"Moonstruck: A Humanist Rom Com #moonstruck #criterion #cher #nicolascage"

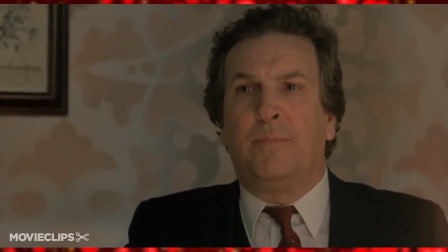He brings this level of comical sadness and embodies this supreme level of putz.
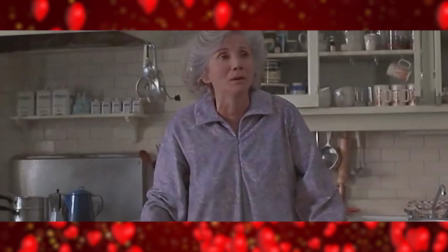It's a real bright spot of comedy for the movie. Then you have Rose, played by Dukakis, who is the heart of this film.
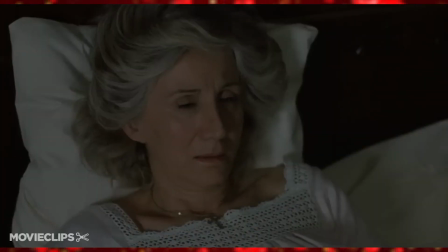She plays it so well and is able to generate such sympathy by just a few key line deliveries here and there, as well as some great face acting.
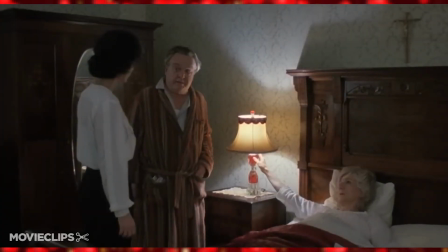That's another thing to point out with the performances.
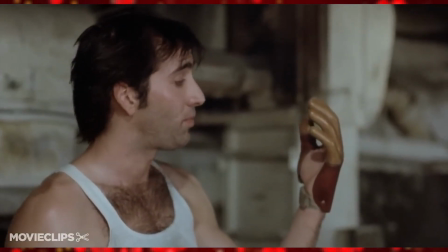While they can escalate and get too wild sometimes, we'll get to Nick Cage in a second, they are also incredibly human.
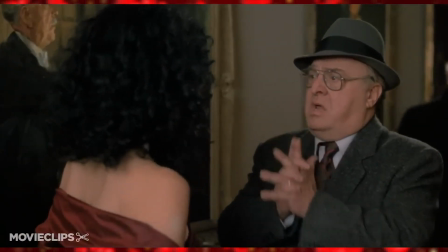Maybe as a Cuban, I can relate to Italians in movies, particularly with the family dynamics and the mannerisms being similar.
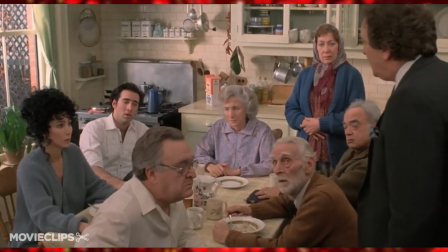I just find it all incredibly sympathetic and can get very attached to everyone in the film,
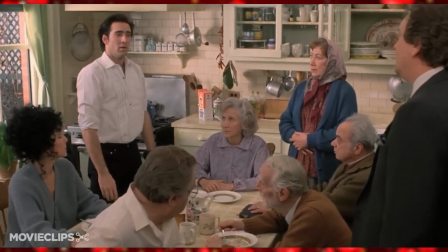especially when they have these memorable and quotable lines in almost every scene.
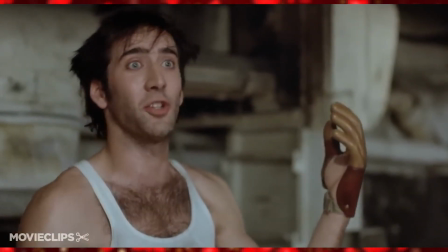Now, we've come to Nick Cage. Nicholas Cage is lauded as being one of the most unique actors in the postmodern era.
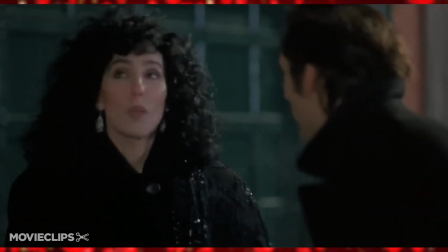Whether it is with his film selection or his acting style, he has been praised and criticized by many a filmgoer.
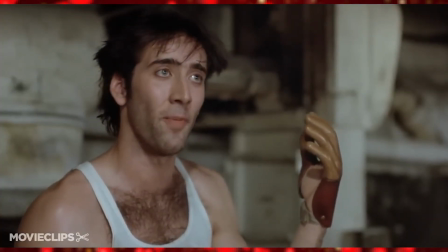Breaking down Nick Cage in the film world deserves its own video.
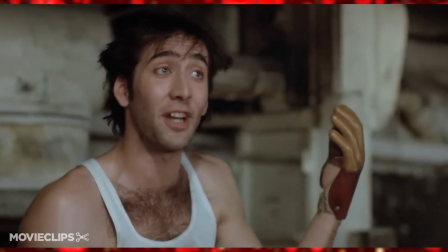However, it's interesting to note that this is probably one of the more subdued Cage performances.
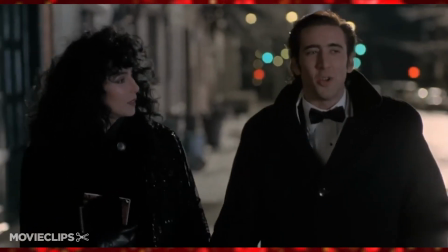While he definitely throws out some zingers and gets wild sometimes.
I lost my hand!
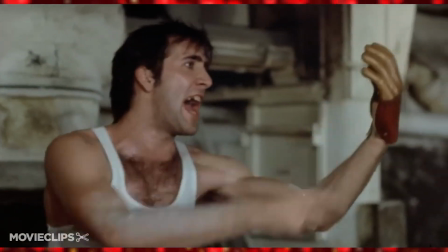I lost my bride! Johnny has his hand! Johnny has his bride! You want me to take my heartbreak, put it away, and forget?!
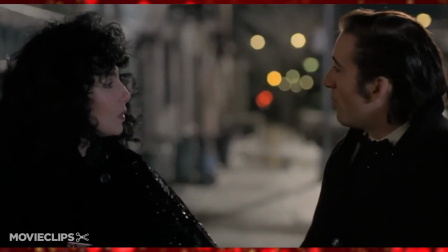He still remains human and real.
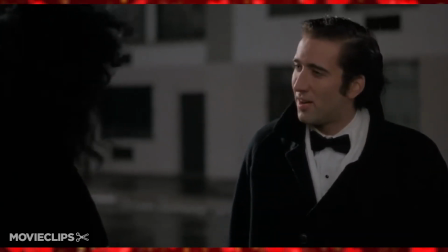He's this vessel for the wolf that Loretta talks about, and he's able to tap into this animal nature from time to time.
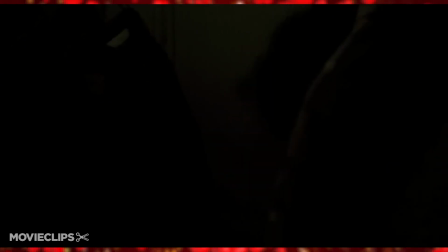It really shows range when you're able to do this performance and pull off a real comedic performance in Raising Arizona.
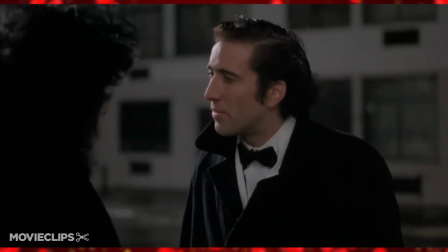Just saying.
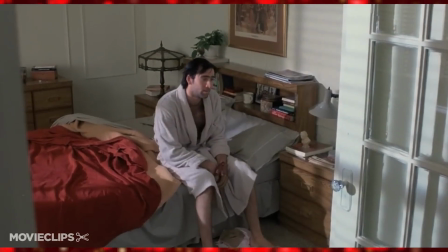As much as we've praised Moonstruck, there is a tiny flaw here. The filmmaking leads a bit much to be desired.
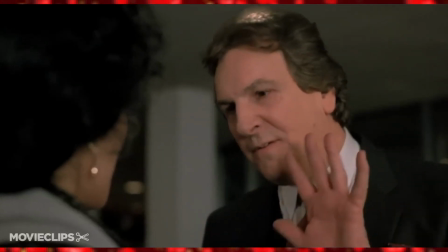Sure, they'll throw in the occasional low angle and mix it up here and there, but it doesn't have that pizzazz to make it a true dynamite 10 out of 10.
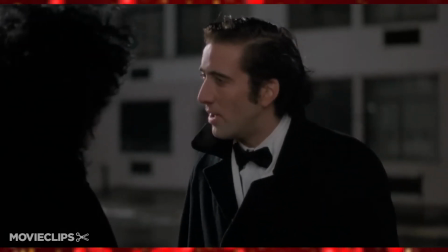It's shot kind of like a play. They do provide, however, a fantastic production design.
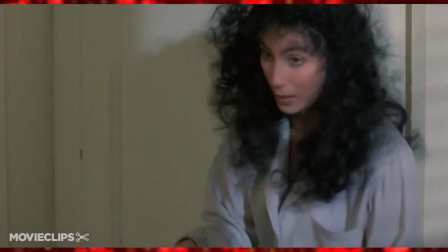You really feel engulfed in this world, from the wardrobes to the locations. The whole thing makes you feel like you're watching a documentary about these people.
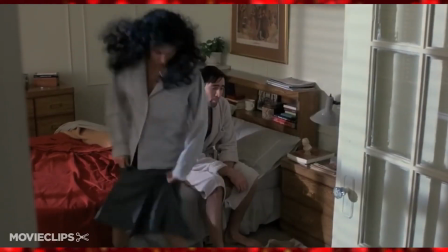It's nice and neat and compact, much like the story.
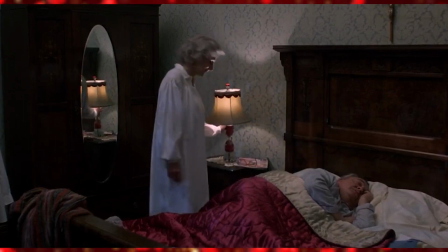The one bit of fancy filmmaking that they do utilize is their usage of the moon.
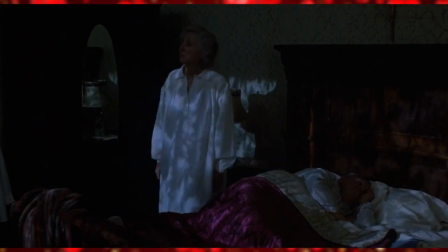The moon and how people react to the moon become a theme throughout the film,
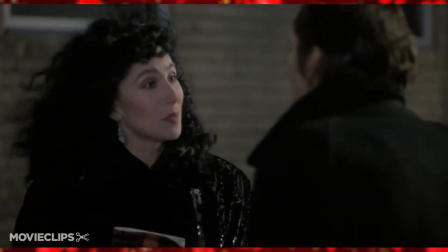as the moon becomes intertwined with love and desire and these tangled emotions that are felt throughout the film.
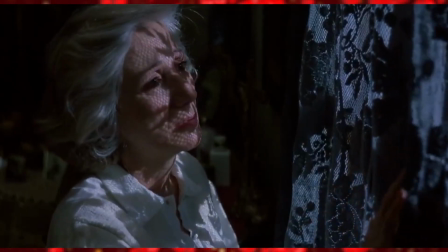With the moon and the moonlight, you're able to put yourself in the film and feel what the characters are feeling,
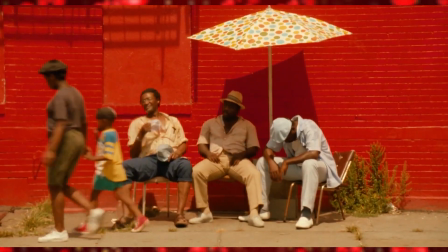similar to how the production design and filmmaking in Do the Right Thing created this atmosphere of heat that Spike Lee wanted the audience to feel.
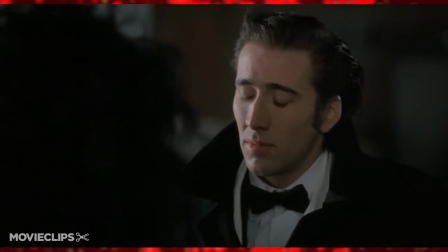With that feeling and that deep understanding of the characters, you get let into the humanist nature of Moonstruct.
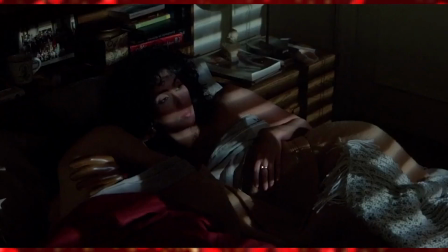There's all this romance and intrigue with what's gonna happen to these people and all these iconic lines that keep you entertained, sure.
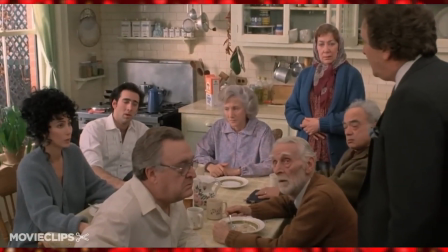However, there's a real sense that the film cares about its characters.
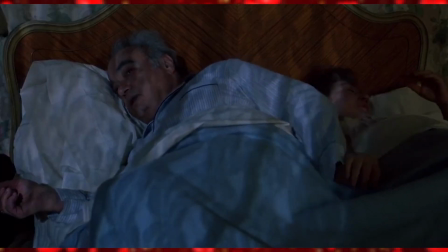Take the Kapamaji couple, with Rita played by Julie Bovasso and Raymond played by Louis Gus.
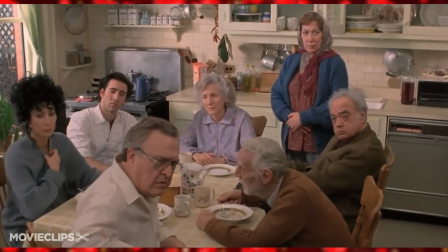Sure, Raymond may not be the brightest bulb and Rita seems kind of simple or passive,
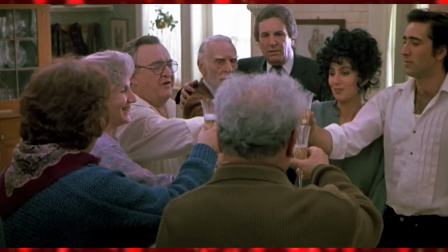but the film takes the time to show them at work and how they interact with each other.
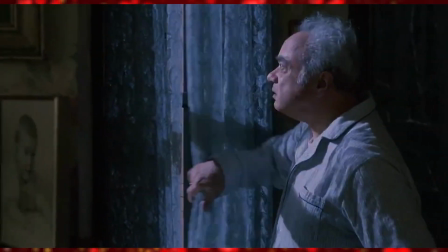Then, they take it a step further by showing this sweet and intimate moment they have while still utilizing the moon in the scene.
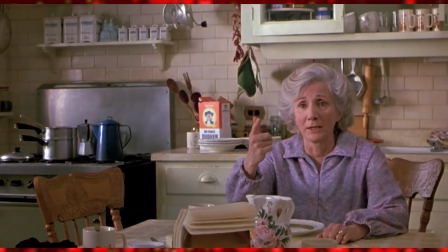Off the top of my head,
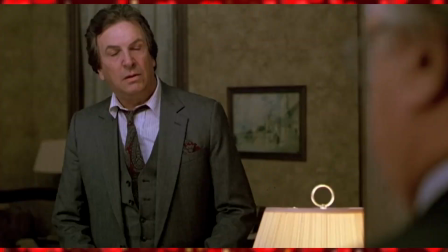I can't really think of any other movie that shows older people and their relationships in such a loving and sympathetic way.
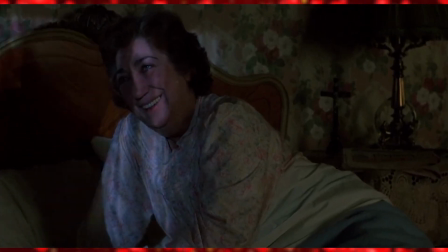A lesser film would have made these characters so over the top and try really hard to make them super funny,
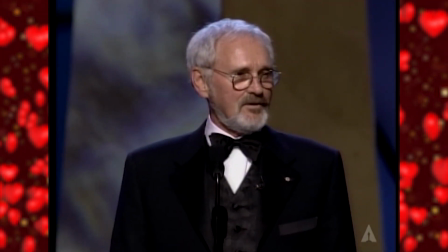but credit to Jewison and Shanley for crafting this wonderful world that warms your heart while also making you laugh.